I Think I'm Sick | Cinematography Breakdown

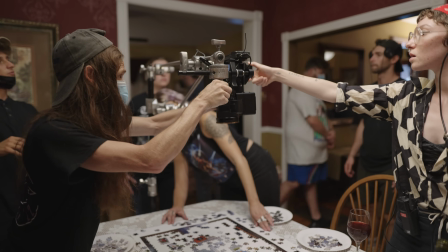(4:07)
It was much easier to put the FX3 on a C-stand arm or a boom arm, whatever the key grip rigged up, and just throw that overhead.
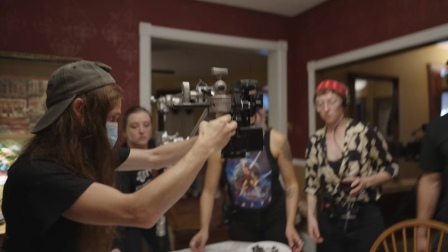(4:15)
It was a way more efficient setup.
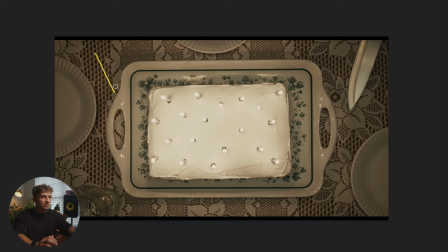(4:17)
So looking at this scene, I'm not going to talk too much about it, but it's a simple overhead, and the lighting essentially is just very frontal, filling in from an overhead source. It's not supposed to look like it's coming from any direction other than like the chandeliers that are above.
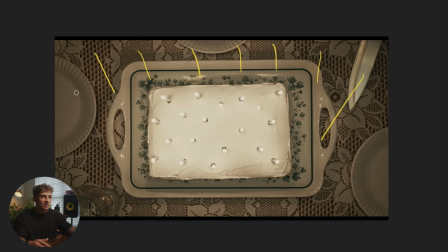(4:30)
But I think what's really cool is like production design, as simple as it is, the plain white plates, the plain cake, more plain white, everything is just white, sterile, plain, nothing.
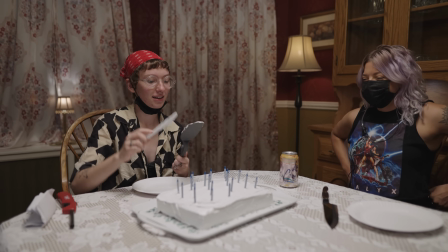(4:45)
And I think that the simplicity of what art did really came across in Danny's vision, and being able to create like a mundane, boring birthday.
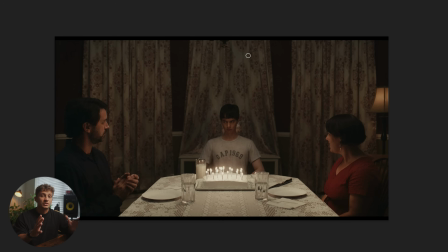(4:56)
the next setup we're going to be looking at is the wide setup, and this is the master, essentially. We're showing the main character, the dining table, the room, the environment, the parents.
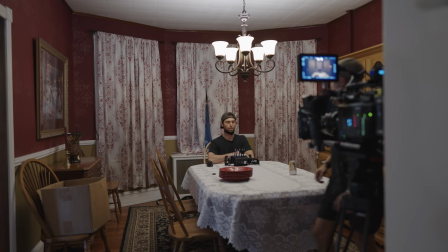(5:06)
This is what we're looking at. This is the wide shot. And this was shot on the Sony Venice on 6 on the 32mm full frame.
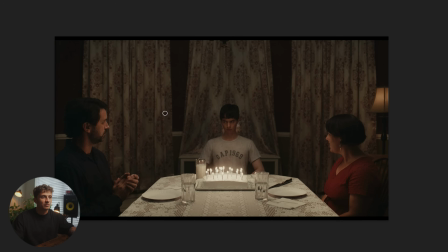(5:14)
So you really get a good sense of the environment that we're looking at. And the first thing I want to note is these curtains right here and, you know, the darkness.
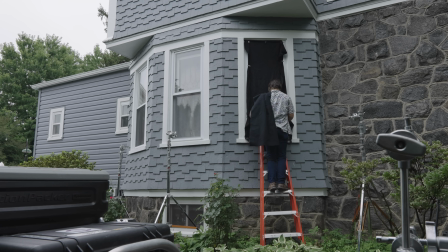(5:24)
For those that are wondering, we shot this in the morning or noon, somewhere around there, but it wasn't dark.
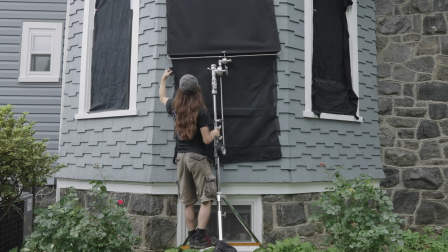(5:33)
It was bright sunlight, and we had our G&E team black out these windows. When you want to do a night setup, sometimes you want to put street lamps in the back, or you want to create a sort of you might want to tent the windows, essentially, so you could actually light the windows and make it look like nighttime instead of it just being black. But, you know, due to time restraints, due to being efficient, due to crew and, you know,
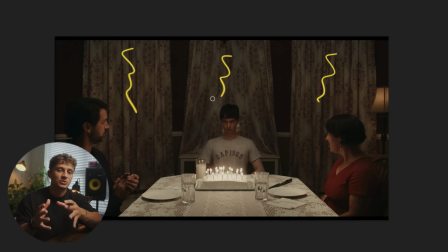(5:58)
equipment, blacking it out was the best option for us, and I think it actually benefited the story well, because there's nothing distracting about the black. If I had streetlights in the back, if I had moonlight coming through, I don't think it would have told the story properly.
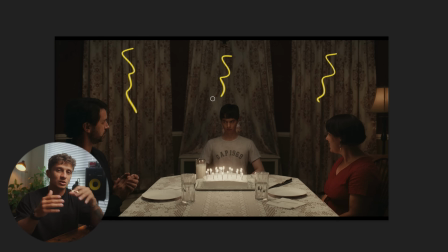(6:15)
So I think the simplistic approach of just blacking out the windows and having the curtains cover it, I think really, in the moment, I wish I did like street lamps, but now looking back and, you know, after reviewing the entire film, the simplistic approach really does make sense for this film.
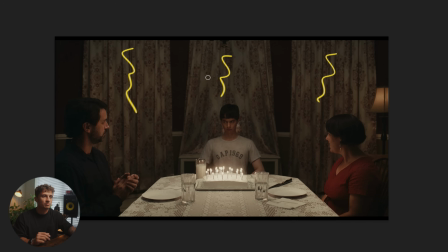(6:33)
So that's the first thing I want to talk about, is just blacking out the curtains, blacking out the windows. And you'll notice that behind Will right here, there's this little lamp, and that was just something I wanted to add to kind of separate him a little bit. And we went through a few different iterations of what kind of lamp that we wanted back there,
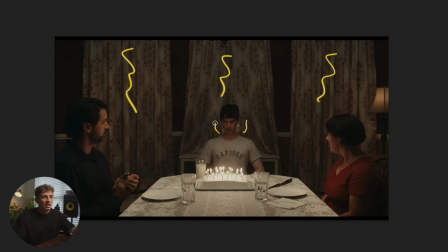(6:51)
but we added this little subtle thing behind the curtain so it wasn't too bright. But for me, it just adds like a little something behind him. I personally like it. Next thing you'll notice is another practical here, this lamp.
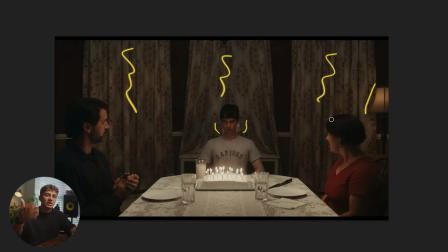(7:05)
It's not really playing as a light that's illuminating a person per se, but I just liked having the practical in frame. I thought it was a nice touch, and I just like the warm color temperature that's coming off it.
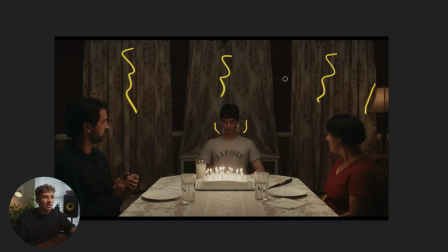(7:18)
The shade itself I thought was really nice. But the main light that we used for this project was overhead. Right here is a bunch of chandeliers that I actually have turned on.
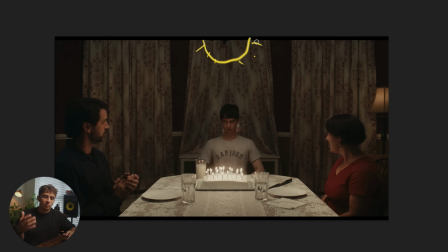(7:35)
And the reason for turning it on is because I wanted to keep the natural look of what the environment was giving us, but I needed to augment that. So with the chandeliers on, we boomed out I believe it was a Amaron
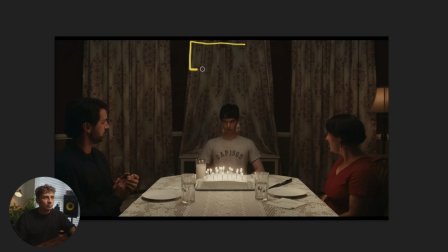(7:50)
F22C light mat. So this, you know, rectangle light boomed across the table, and that is essentially illuminating everything coming down here.
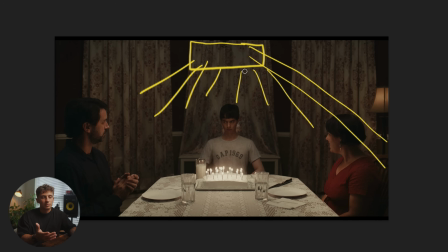(8:04)
And what's really interesting about this setup is you get a nice return on the people's, even though on an overhead setup, and if you're not filling in from the side or below with a bounce board or a light itself, you get a lot of raccoon eyes, like a deep raccoon eyes.
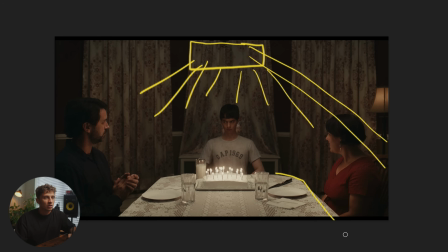(8:21)
But what's cool is the production design, the white here is essentially creating that bounce. So it is bouncing back on her, it's bouncing back on him, and the father as well.
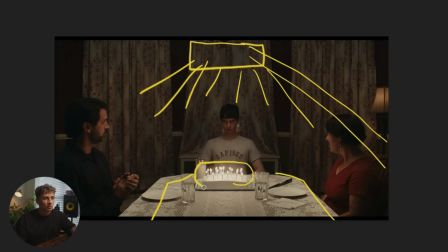(8:36)
Besides the bounce of the table, you're also getting these practical candles right here that are also illuminating them as well. So there's a few things going on here that are helping benefit the cinematography from a production design standpoint.
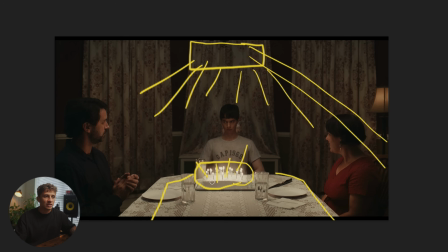(8:52)
The white tablecloth, the plates, the napkins, the cake, the candles, everything is getting bounced back from the overhead source to fill in their face a little bit. So the last thing that I want to note about the wide setup, and something that you don't see in this frame here,
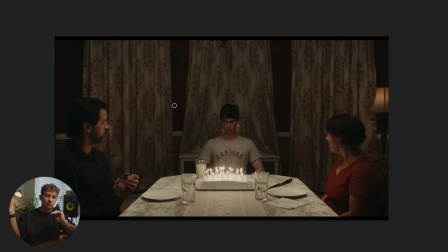(9:09)
is behind camera, there were a few rooms that were connecting, and obviously,
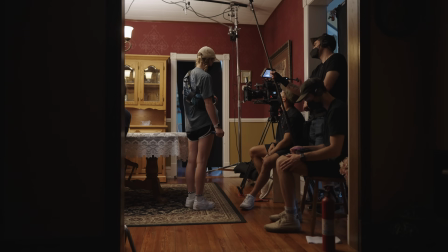(9:14)
like I said before, it was daylight out, so there's a lot of natural light coming through the different rooms spilling into this room.
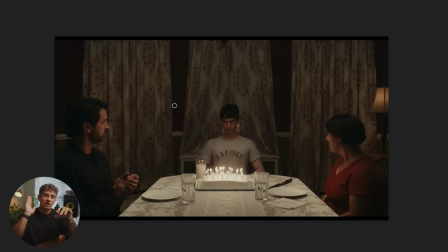(9:21)
So we had to black out the hallways. The reason why we did that is essentially just to make this room its own room and no other outside light influencing this look. So that was an important thing too, and that's just the main idea of being a cinematographer. No matter how simple the approach is, whether it's one light, two lights, just a practical in frame. How can you control the light that you're given? And this is a very simple approach, even though I personally think it looks amazing with how simple it is. there's a lot that goes into it with blacking out the windows, adding a practical in frame, coordinating with production design, and having the white tablecloth, the plate, the cake to bounce up, having the chandeliers, adding our own light bulbs in there for our own color temperature, and then blacking out the world behind us to be able to create a more controlled environment. So as simple as it is, there is a lot of things that go on to make a controlled environment. So the next shot is a close-up of our main character. I believe we moved to a 50mm on this one. Danny wanted to keep the close-ups on a more realistic look.
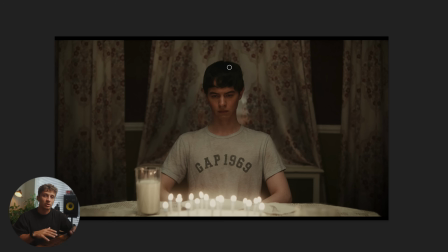(10:33)
So 50 was our go-to for close-ups. And the lighting really didn't change for this one, but I think what we did was just lower the Amaron, so it was slightly overhead, giving a nice return down. So the cake and the table also gave a nice return up to illuminate him.
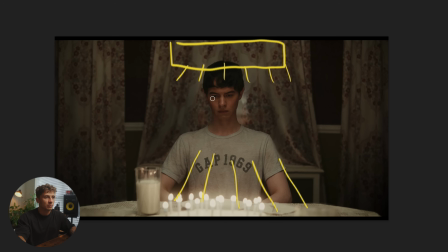(10:53)
So as he's looking, I don't know if I can zoom in,
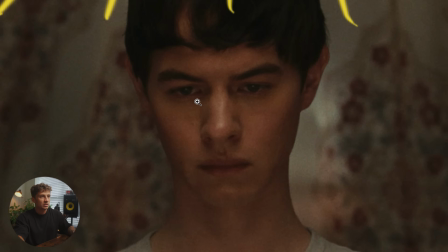(10:58)
you see that there is a nice eye light still, and it's very subtle, but it's there.
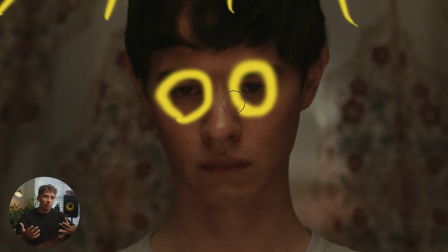(11:08)
And I personally wanted to try to get an eye light in Will, but it helps that the cake with the candles was the main reason for getting that eye light. So the other thing I want to note is just the symmetry.
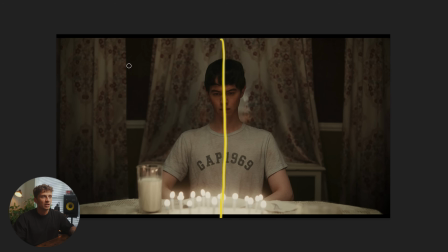(11:20)
Will is framed dead center, and we have an equal distant curtain on the left as we do on the right, and he is framed in the middle of this curtain right here. Same thing goes with the table. It is equidistant here to here.
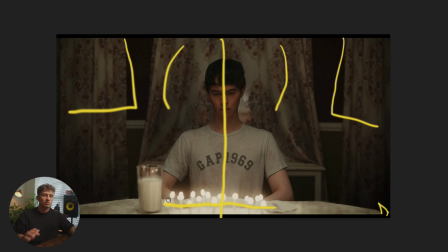(11:40)
The cake is also dead center. So you'll notice that everything is extremely symmetrical.
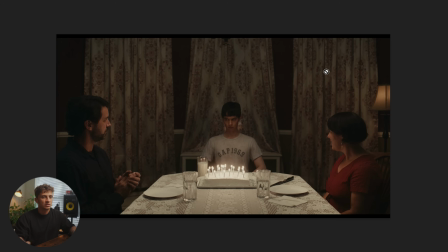(11:49)
And if we go back to the wide shot, it essentially shows the exact same thing, how symmetrical everything really is. And that was a big inspiration for us throughout this film, was symmetry, straight lines. It's almost like a Wes Anderson type of feeling.